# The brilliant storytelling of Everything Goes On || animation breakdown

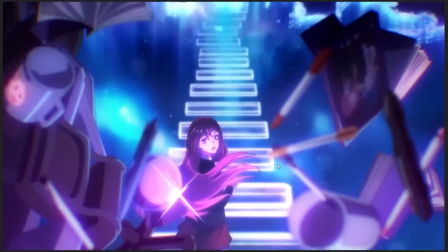Like, Kai'Sa is all, like, grasping her wrists and seems kind of scared, and, like,
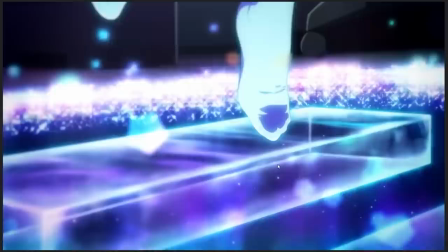she's sort of holding her shoulders tight and, like, being kind of worried and holding on to things, and, like very sort of, she's very sort of, like, sinking into herself physically in terms of the way that she's acting.
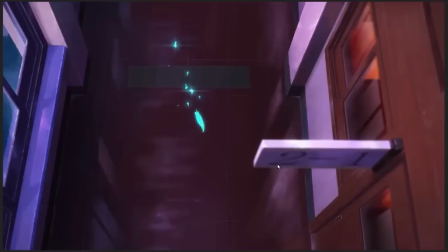Zaya doesn't.
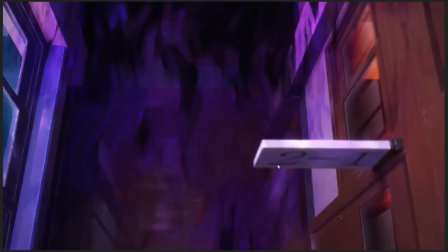Zaya, like, when Zaya's going after her thing, it's just like, like, she is fully chasing that thing, like, at a full sprint.
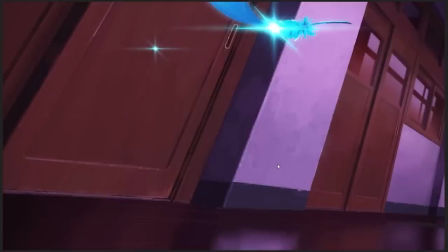Absolutely, there's no fear, there's no apprehension, there's no anything, there's just desperation. And that's because they have two different moods in terms of how they relate to the relationship that is at this emotional core of what's being told here. Kai'Sa, with her relationship with Akali, has, like, it is sort of a quiet emotional thing.
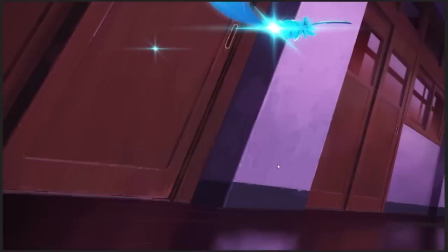It's a thing of doubt. It's a thing of, like, deep emotional attachment, but also, like,
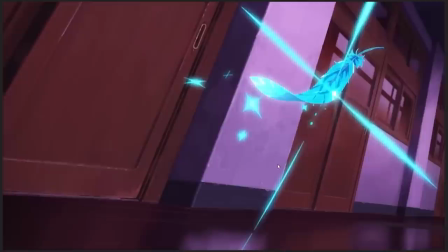this push and pull between her duties as a Star Guardian and her, like, her relationship to her friend.
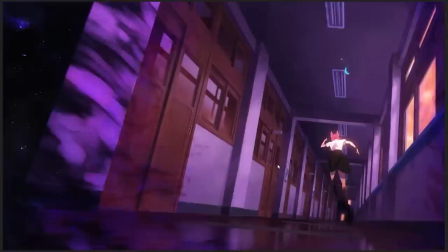Zaya and Rakan, it's different. Zaya isn't, like, she's not in doubt about anything, really.
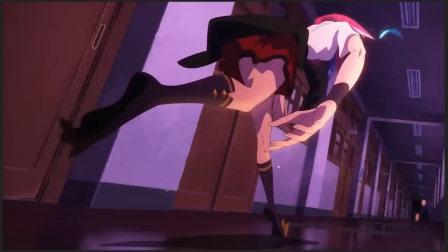The only thing she's in doubt about is whether or not she can save him, but she's active. She's desperate, right? Like, that's the mood of her, is, like, when she's chasing this feather down, you can see, like, she's stumbling over,
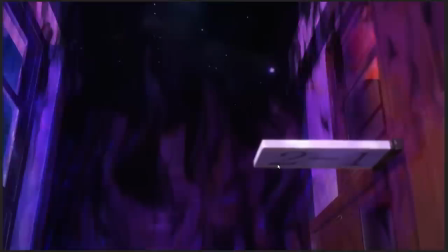she's almost falling, she's jumping up off the ground, she's constantly almost losing her balance,
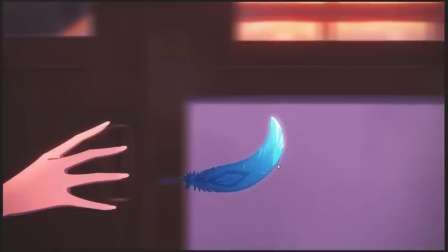she's reaching out, she's grasping for it. There's this sense of
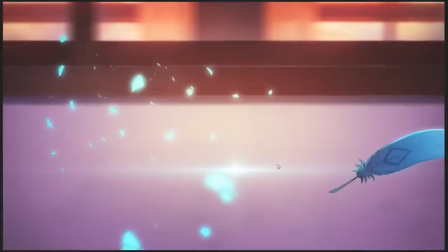overwhelming wild desperation in her motion and her movements, because that's just how focused she is on holding on to this goddamn thing, right?
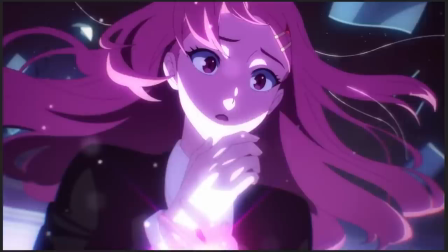Whereas with Kai'Sa, it's much more a mood of resignation and anxiety,
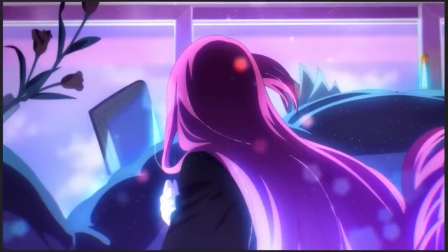much more a sense of being overwhelmed by her circumstances, and it's less that she's actively chasing anything than it is that she's going with the flow,
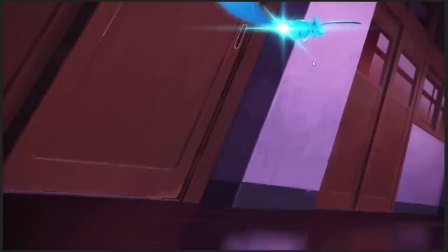essentially being led along. Anyway, Feather. Props to the animator who animated the feather, by the way.
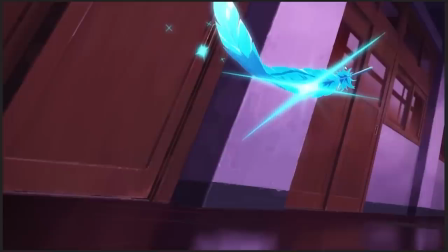Feather is like this, like, these soft, smooth things, like, with lots of surface detail on them, can be a devil and a half to animate by hand, because you have to keep that shape consistent,
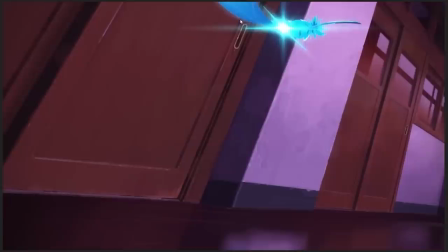and, like, you can see that they are tracing, like, this S-curve through the air that the feather is following as it's flying away.
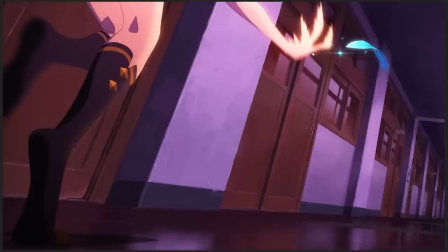And, like, it's like Zaya comes in grasping for it, and here they apply smearing. And they do two kinds. Like, they apply motion blur, which is something I hate in animation. Like, it's a very useful tool. It's good that they use it, because it creates a lot of sense of motion and movement, and, like, yeah, it makes sense.
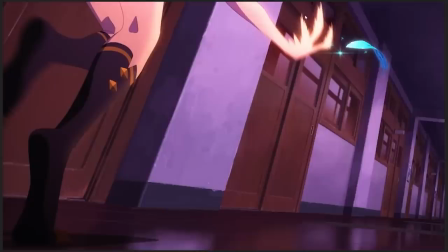I just hate it because it makes it harder for me to see the stuff that's actually being drawn on screen, which is the stuff that I'm interested in.
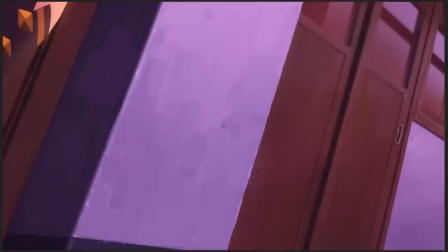But you can also see that the shape of Zaya's hand here is, like, wildly distorted.
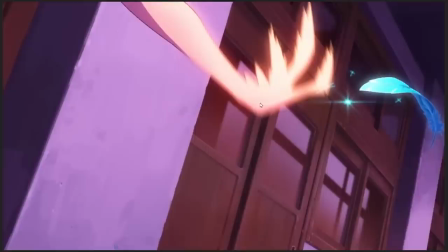That's not usually what a hand looks like. Zaya isn't that feathered, but what they're doing here is they're distorting the shape of the hand to match, like, she's swiping down this way,
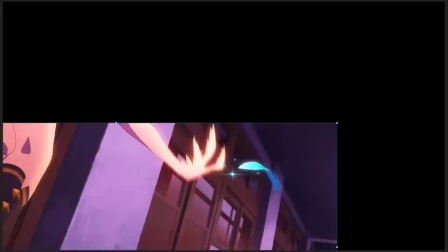so the shape of the hand is being smeared backwards in order to emphasize the motion of her
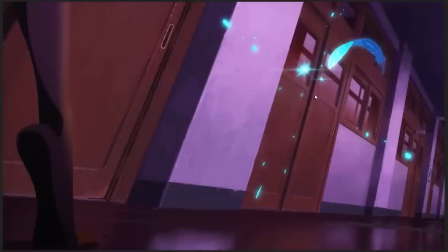basically swinging for the feather, right? Like, you can see that, and that continues into, like, as the motion gets less fast here, she's recovering.
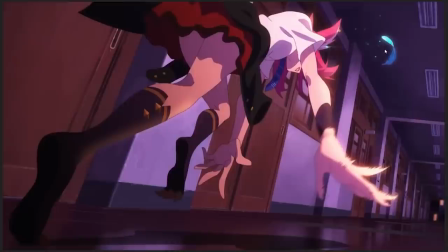You can see the hand is still distorted, but less so, and here you can see, like, again, you get these speed lines and motion blurs and smears happening on her other hand.
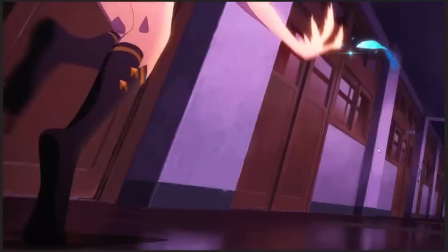Like, whatever part of her is moving the fastest sort of gets these motion blur lines applied to it in order to sort of smooth that motion.
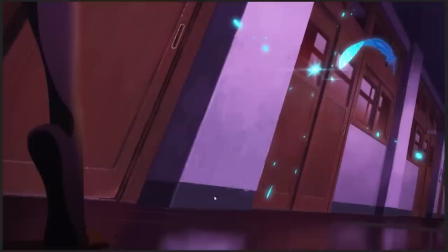And this is also just a really impressive little, like,
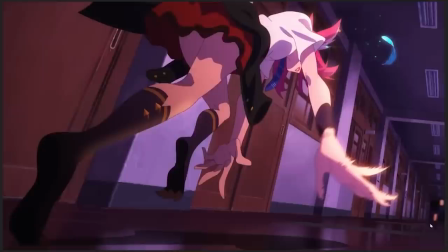animating a body from this angle, like, from this angle way down, you can see there's a lot of tilt in the camera. Like, you can see the horizon line is not completely horizontal.
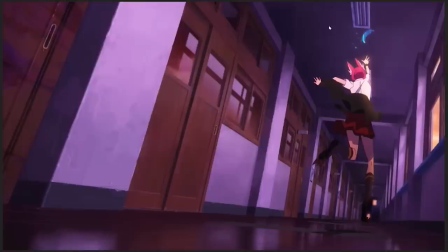And then there's this huge, like what they've applied to the scene also is this strong spatial distortion.
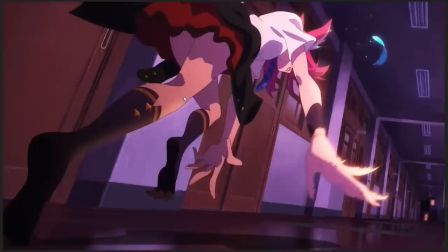In order to animate Zaya running through the shot, the animator needs to be conscious of that lens distortion.
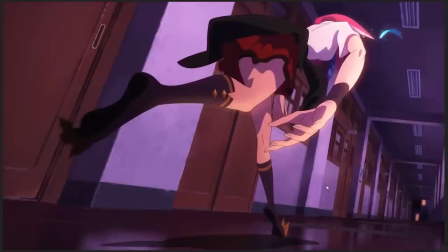They need to be conscious of how that distorts the anatomy of the body.
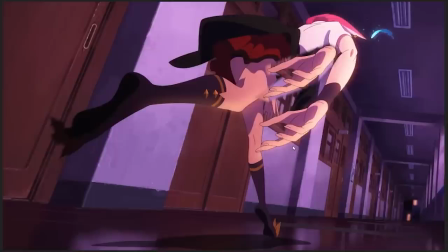So, like, the foreshortening on Zaya's arm as she's reaching down, you can see how big, like, if we actually, like, take a look at how big this hand actually is relative to her torso, like, here, visually, her hand is, like, the same length and size as her entire torso,
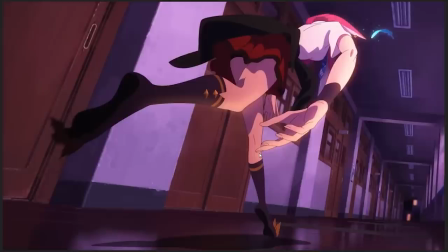because the artist is making sure in the foreshortening to make it bigger so that it fits the like theoretical camera lens.